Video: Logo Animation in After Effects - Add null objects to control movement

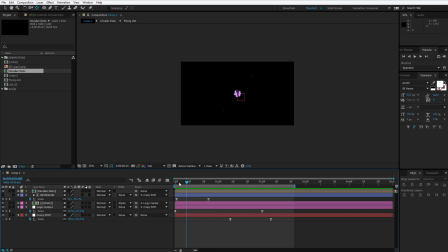In this lesson, I'll show you how to double resize this animation. At first, we'll make the logo go backwards and go smaller, and then we'll place here a second animation which will make the logo pop forward.
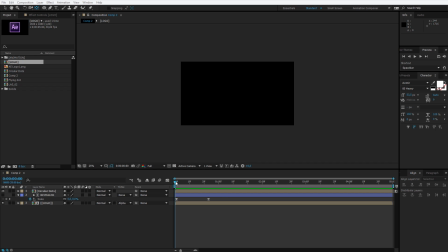Welcome in the next step. We are slowly finishing our animation by adding some fine touches into this composition. You see, this animation is really plain and boring. That's why I want to add two kind of movements into this composition.
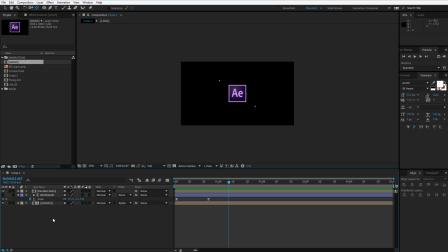This is done very simple and you'll use this in After Effects in the future and while you are working with something.
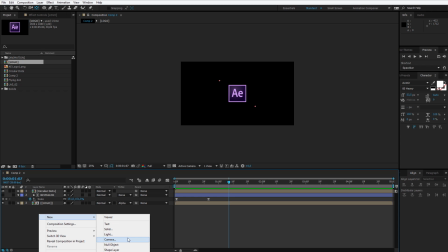Right click, select New, and let's create a new Null object.
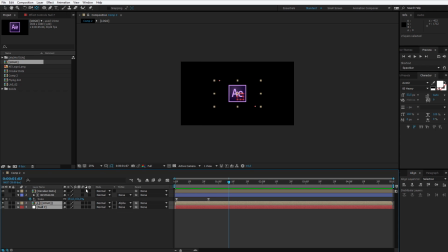I'll place the Null object near to the logo. To make everything better visible, I'll select the same color, for example fuchsia, so I know both of these connect to the same thing, and I even rename it to Logo Resizer.
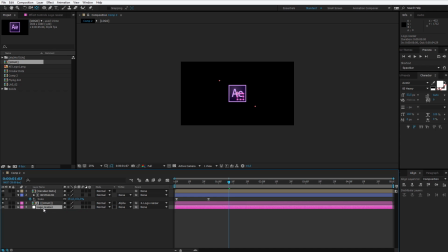Now I need to click on the logo composition and parent it. Whatever Logo Resizer does, please do the same, Mr. Logo. I'll make a simple resize here. I press S on the Logo Resizer.
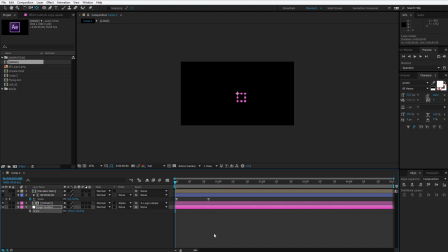I'll start with 130% of scale, and as the animation progresses, the logo will slowly become smaller. I'll go to an amount of 80%. So you see we have 50% of change.
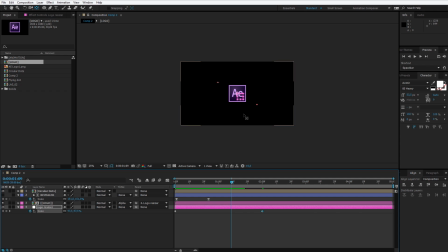As everything happens, the logo slowly goes back and the animation already looks better. Now I want to make one more resizer because I want two animations to happen here. I want the logo to, when going smaller, to grow bigger.
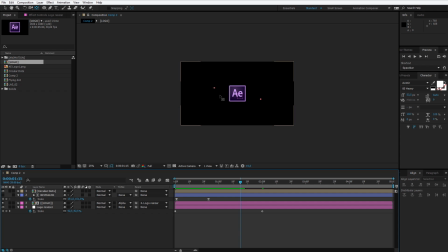How crazy is that? That's actually not as crazy because it will be really simple to perform. Right click, New, another Null object. I'll call it Crazy Pop. No matter how you call it, you can do, for example, like that.
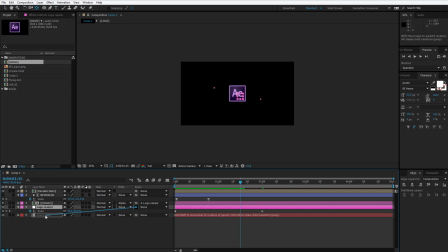And now Logo Resizer, be connected to that, and Revealer, be connected to that. Only the poor circular dots are not affected by this because this is meant to make the logo pop.
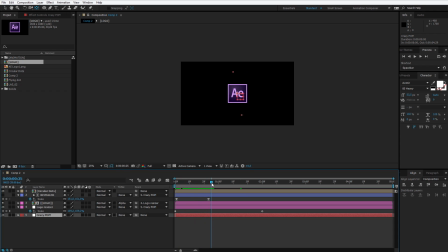And as the logo grows smaller here, and it doesn't grow, it gets smaller, I want another animation. As for scale, click on it, go forward to about when the animation ends or a bit more, 200%.
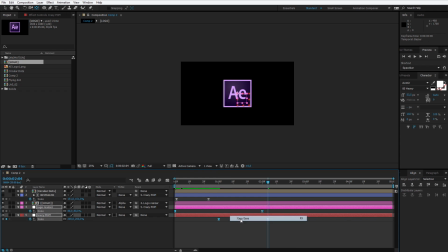Now I select all those keyframes. As always, I select Easy Ease to make the animation flow a bit better, and watch what happens. Let me make it closer here so we can repeat this animation. Boom, boom.
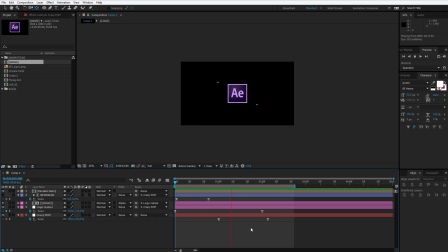And now I can see that's very, very slow. I want this to be pop, like really quick. I can do this on two ways. I can make those keyframes closer, so this animation will happen quicker.
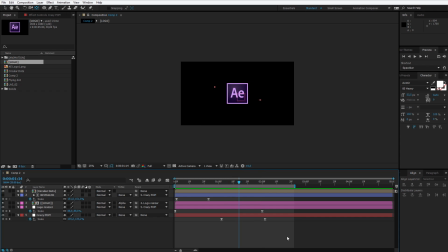Boom. It still isn't booming. That's why you need to select both those keyframes and this time go to the graph editor. The graph editor, you can see how this animation flies. It's faded.
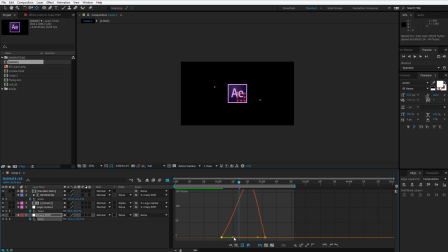I want to click on this and I want to pull this handle. I want also to click here and pull this handle. Now the animation will start slow, it will pop, and then it will come back.
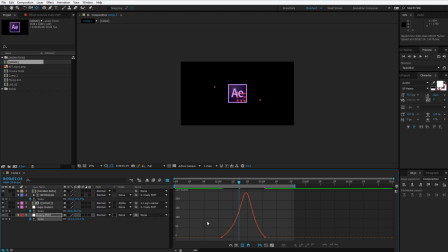I don't want to explain the entire graph editor, but it's a way to adjust our keyframes to have the animation of our liking. Now the animation will be completely different. Let's preview it. Boom. It goes a bit quicker, and I wanted to adjust this perfectly with those dots flying out.
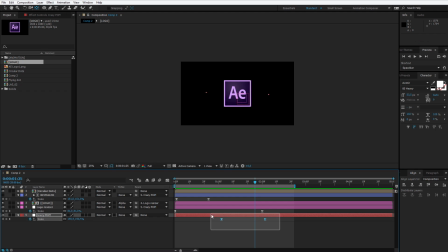I can, for example, you can always shift around those keyframes to another place if you think that's not the proper moment. I think they were okay, so I'll select them to place them here, this one a bit closer to make it even quicker, and boom. A bit too quick.